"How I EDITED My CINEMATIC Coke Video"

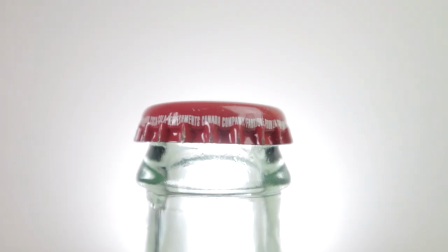I used an effect called cinematic move by Ryan Angle to give it a subtle rotating movement towards the bottle.
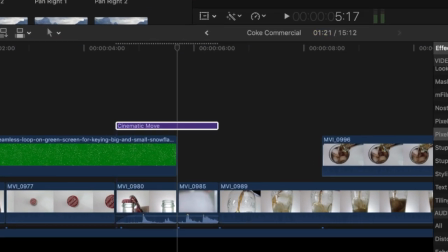I dragged that effect on top of the clip I want to add movement to, then I adjusted the rotation and zoom amount so that it covers up the entire frame.
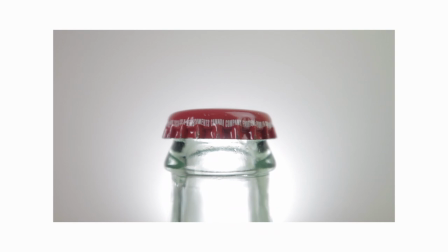I stretched out the snowflake footage to show on this as well. For the sound effects I just used the actual sound I captured of the bottle opening and just faded it in.
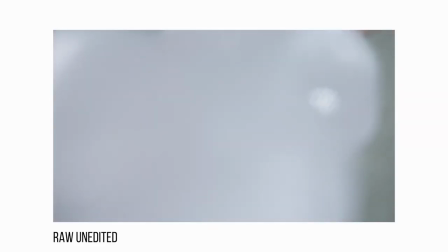The The 4th shot is a quick shot of me dropping ice and glass. I didn't do anything special to this scene as it was just a quick one.
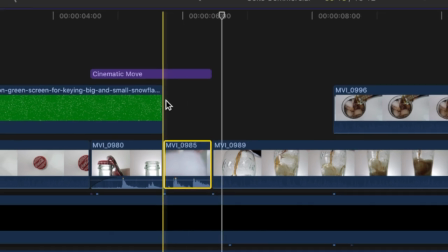I just used the same sound from the clip that I captured and extended the cinematic move effect to slightly add some rotation to the clip as well.
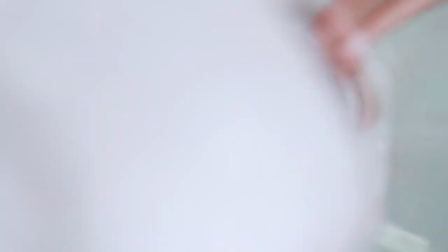You can barely see it though since it goes by so quickly. The 5th shot is the grab and pour shot.
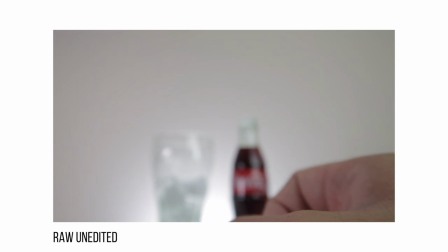So initially I wanted to use a longer shot of the sequence of my hand coming in, grabbing the bottle and then pouring it. But since I wanted to make the edit short, I started at the point where the bottle was in the air ready just about to pour out the coke into the mug.
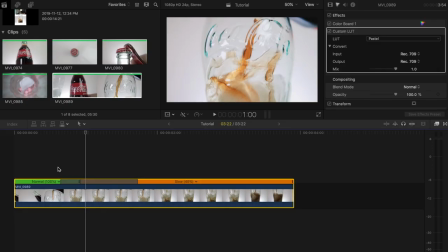I let it run in regular speed up until the coke hits the ice,
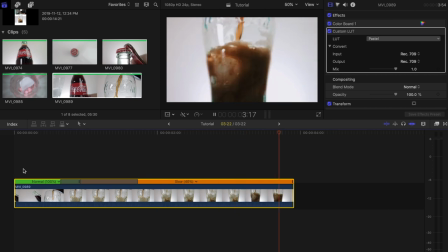then I used the speed ramp effect again to add in some slow motion just to show more of the coke pouring in.
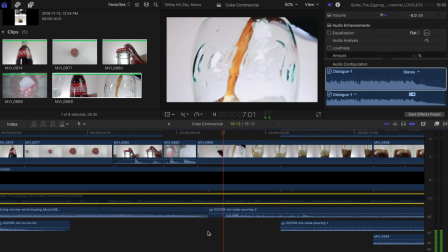I didn't record the proper pouring sound from the coke hitting the ice, so I just added in sound effects of soda pouring.
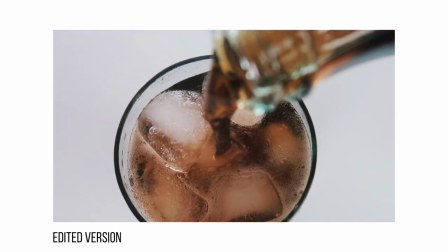Now the 6th clip I used was the pouring shot but from a bird's eye view. I slowed down the entire clip to 40%.
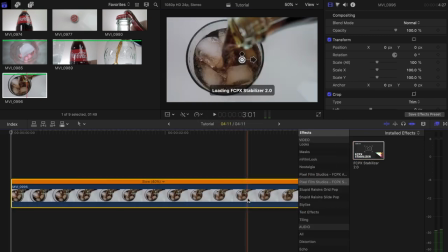I added some stabilization using stabilizer 2.0 but I focused on the one ice cube in the mug.
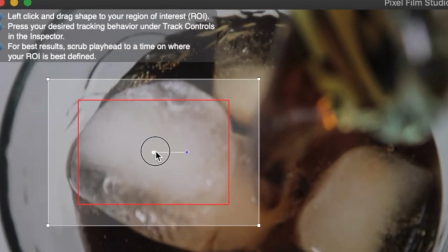I think it made it look better and a little less shakier.
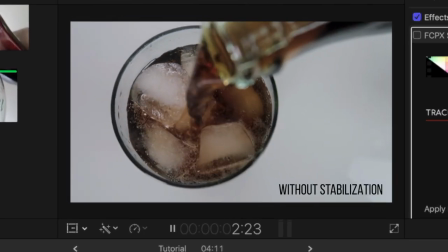Here's without stabilization and here it is with stabilization.
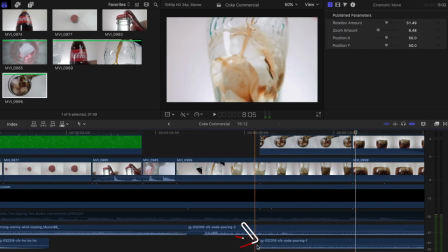I extended the sound of the soda pouring from the previous clip plus I added in another similar sound of soda pouring but a bit more subtle.
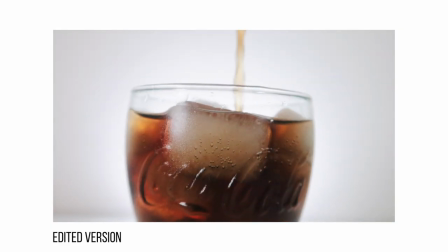The The 7th clip is a quick shot of the mug from the front.
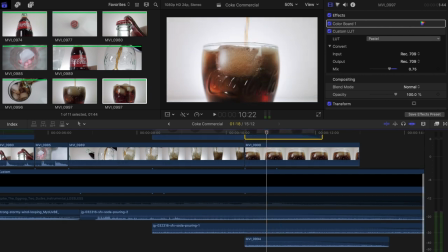Didn't do anything special with this clip but just added the sound of coke fizzing and the cinematic move rotation effect added on as well.
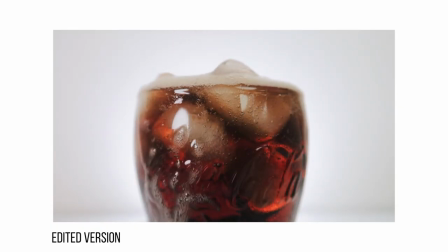The last clip I used was the same shot from the previous clip but it's towards the end of the pour where you see more of the coke fizzing at the top.
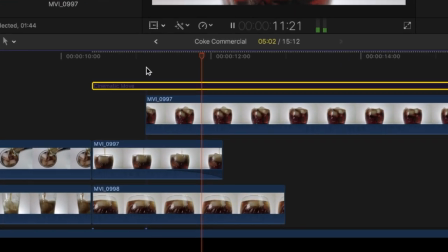I stretched out the fizz sound effect from the last shot as well. The cinematic move effect also stretched out to this clip until the end of the video.
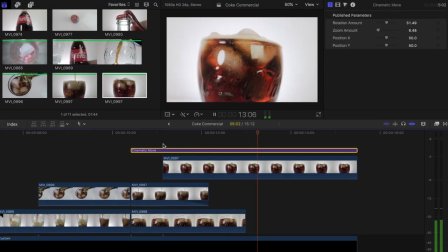So one key thing I suggest is color correcting your footage before you apply any color grade or LUTs onto it.
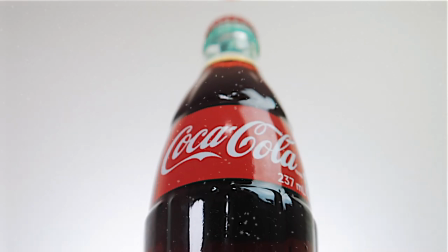It really makes a big difference on how your overall video looks in the end. I use one of Daniel Schiffer's LUTs called Pastel, which I'll also link in the description down below, and they just made the colors pop out even more. Now here is the full edit again.
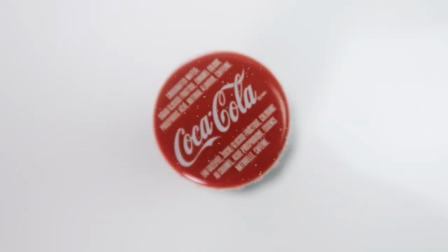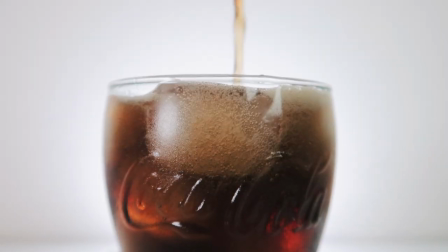So let me know if you guys want more of these type of videos. Leave me a message in the comment section down below. I'd love to hear what you guys think.
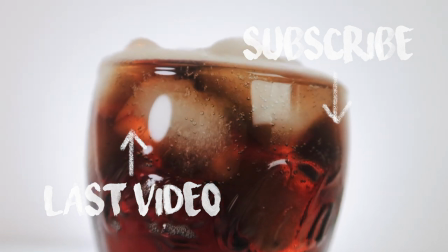Are you content? No nonsense Just a go-getter on a car quest